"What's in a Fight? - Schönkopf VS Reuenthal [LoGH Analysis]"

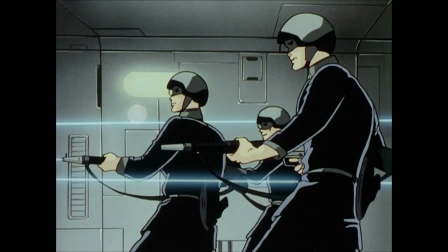After all, this is a big ship the Rosenritter have infiltrated, and lots of soldiers from both sides duking it out.
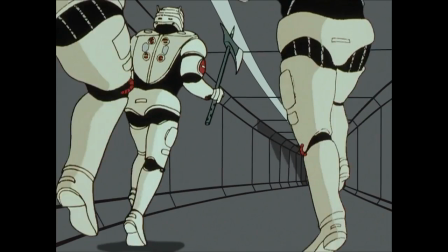What would the chances be of the two of them in the same room?
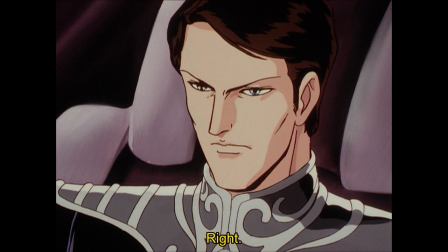I like that Reuenthal is warned to equip an armored suit as a precaution, since the show knows that precaution carries some serious implications.
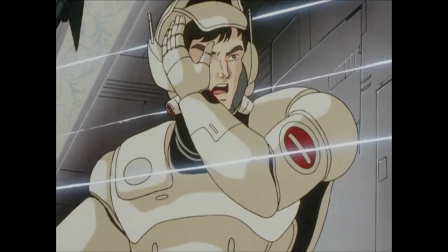Back at the entry point, General Schönkopf is the first to swing at the enemy,
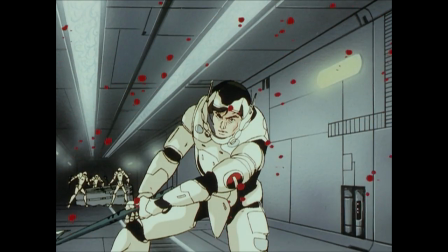showing us his strong will to mow past whatever's in his way in achieving the primary objective of the main admiral,
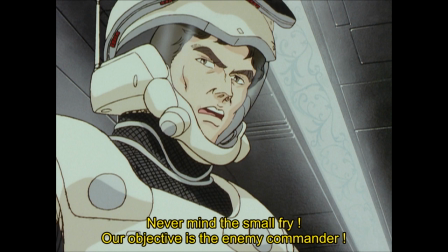which he reiterates to his regiment. He is not messing around.
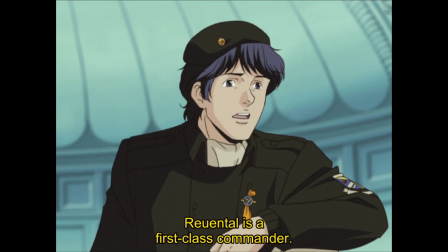We then get some background from the Alliance base on how they succeeded in tripping up a first-class admiral like Reuenthal with a second-rate trick.
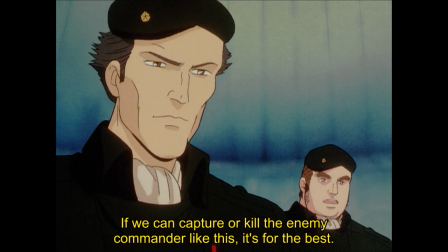And that while success in this mission would put them at a serious advantage, they still gain from the disruption regardless if they manage to kill or capture the Admiral. This
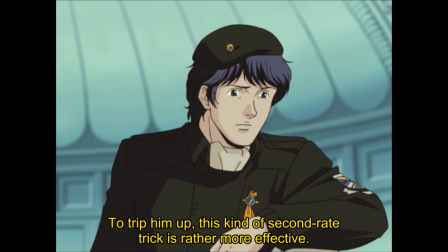communicates to the audience that the result of the incoming skirmish is ultimately inconsequential.
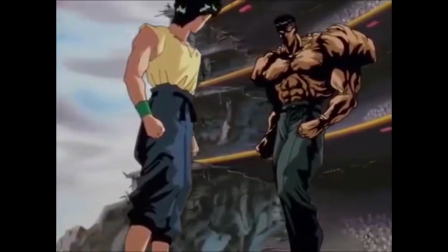Like, this isn't meant to be taken as a final showdown in a shonen anime, since it's already a win-win for the Alliance.
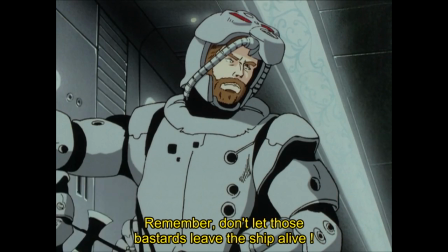Next is a sequence that re-stabilizes the two sides of the conflict, with an order from Reuenthal's subordinate to pincer attack the Rosenritter,
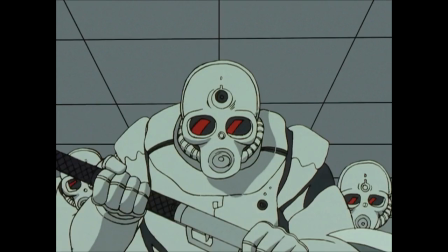reminding the audience that while the Alliance has caught them with their pants down, they're still outmanned and outgunned.
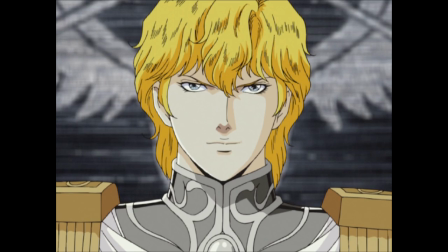They haven't won just yet. This is important to do in LoGH, where the audience can so easily sway to one side over the other.
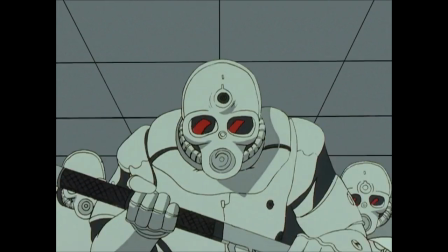They want to create a situation that the audience can't predict.
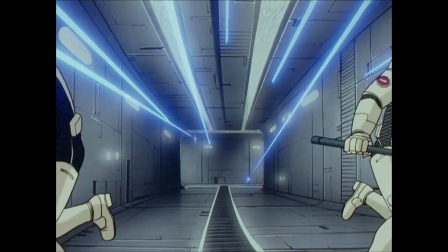Since there's no good versus evil throughline, in one way, the Alliance is the underdog, since they're making a desperate and exciting attempt to win.
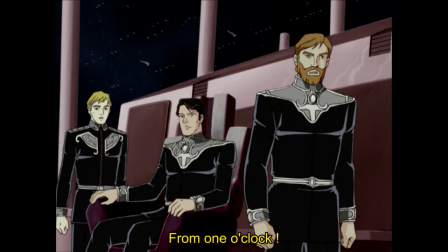But in another way, the Alliance is playing dirty, and the Empire are the ones we sympathize with, since up until this point, they were winning fair and square.
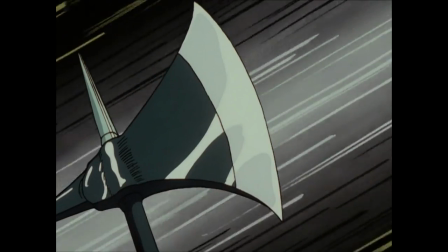From here is a sequence of Schönkopf and the Rosenritter fighting their way through a crowd of stormtroopers.
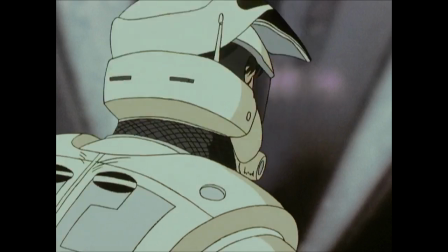I mean, the infantry of the Empire.
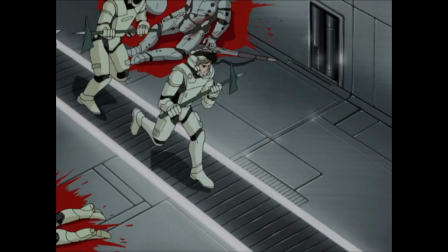And besides how this reestablishes how brutal and lethal the fights can be, I wanted to say that people complain about the melee combat in this show,
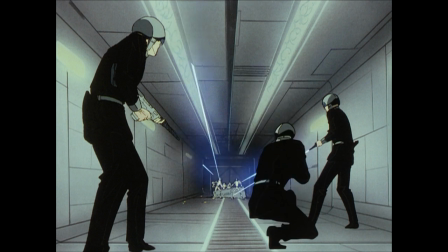and how, like, guns seem to be highly ineffective compared to something so medieval as battle axes.
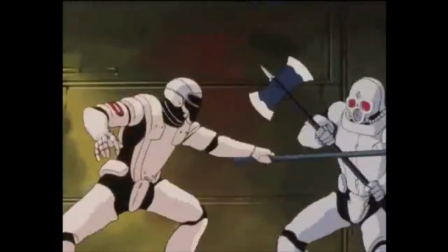Dude, the axes are cool. Axe combat is metal as fuck.
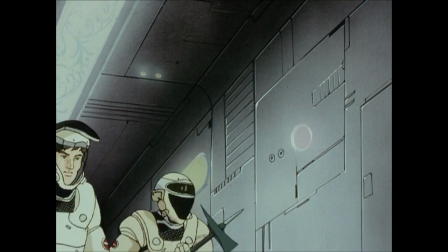So you have the general fighting his way through this ship, and he happens upon a door, and he checks inside, and shit.
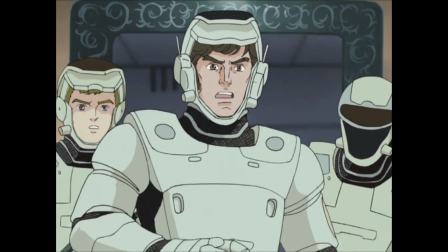Shit.
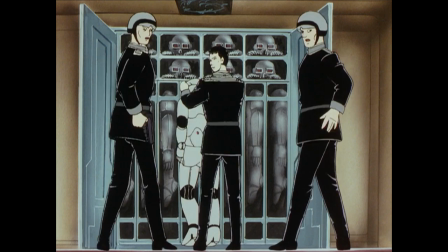Shit! Admiral Reuenthal is right fucking there and doesn't have his armor on.
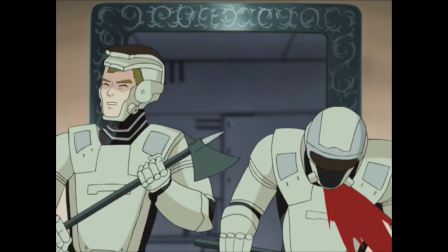His two guards react first and take out the general's own two guards. And then the general ducks and wipes out the admiral's two guards. This is a fast and clear way to show how neck and neck the two sides are in the conflict. Again, stabilizing the audience from swaying one way or the other.
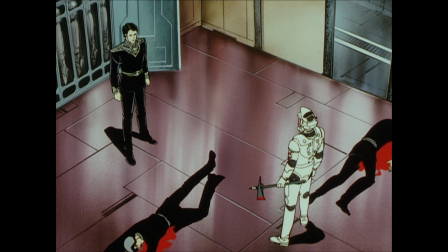Now, two seriously prominent characters are alone in a room, perfectly ready to kill each other.
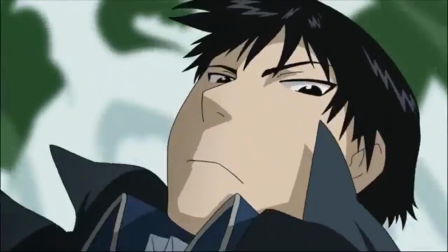For the plebs out there, this is the equivalent of Colonel Mustang from Fullmetal Alchemist running into Hisoka from Hunter x Hunter.
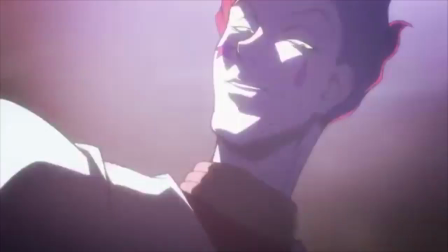And you as an audience member were, first of all, not expecting this when you pulled up the episode today,
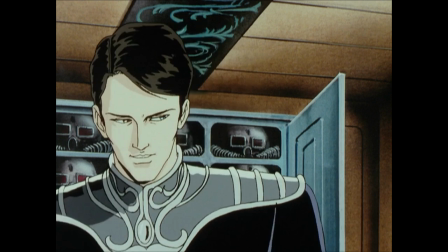and second, left with no idea who was walking out of this room alive.
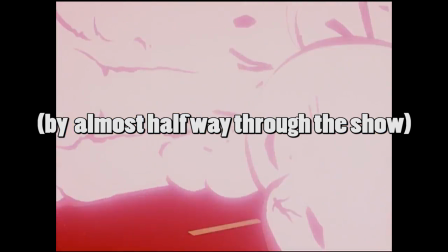Just to be clear, this show has proven itself at this point to give exactly zero fucks about killing off major characters in an instant.
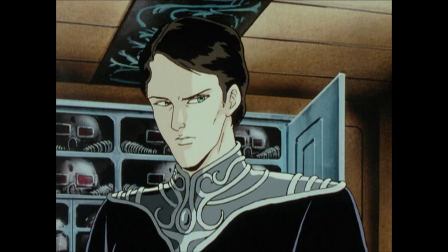Both these fuckers could die right here and now.
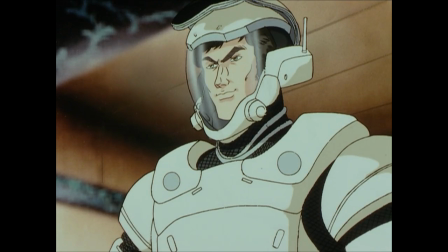Another highlight for me in this scene is how the two stare each other down, with Reuenthal being like, "Okay, this is now happening."
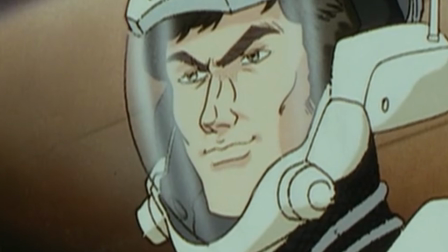And Schönkopf being like, "Fuck yeah, this is happening." I love how the two of them introduce each other as if they know who each other already are.
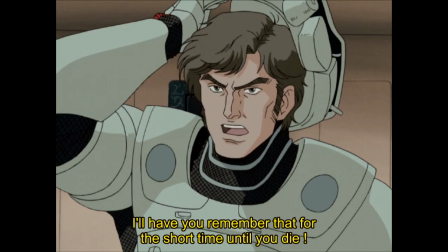And I like how Schönkopf actually takes off his helmet, not just so he's able to use it as a surprise attack,
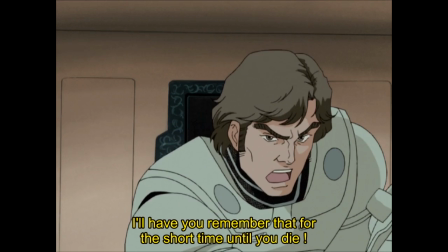but that he wants Reuenthal to remember the name and face of his opponent. "I want you to remember the one man who beat you."
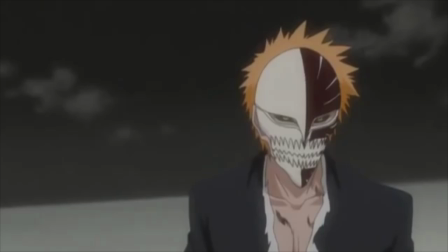Now, normally you'd think a heavy situation like this would take upwards to 2 whole minutes to let sit in your everyday action anime.
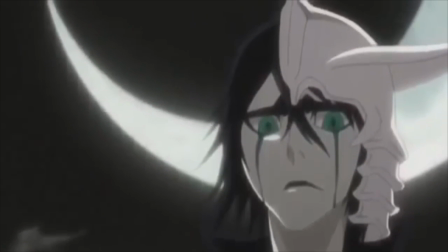The two of them staring each other down, building anticipation and gravitas. But no, that would be giving the audience the time to breathe and check their phones.
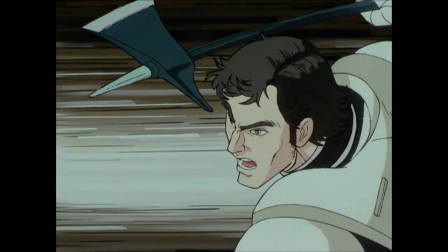Fuck that noise! Your ass is staying firmly clenched! This is all the two ever say to each other, directly.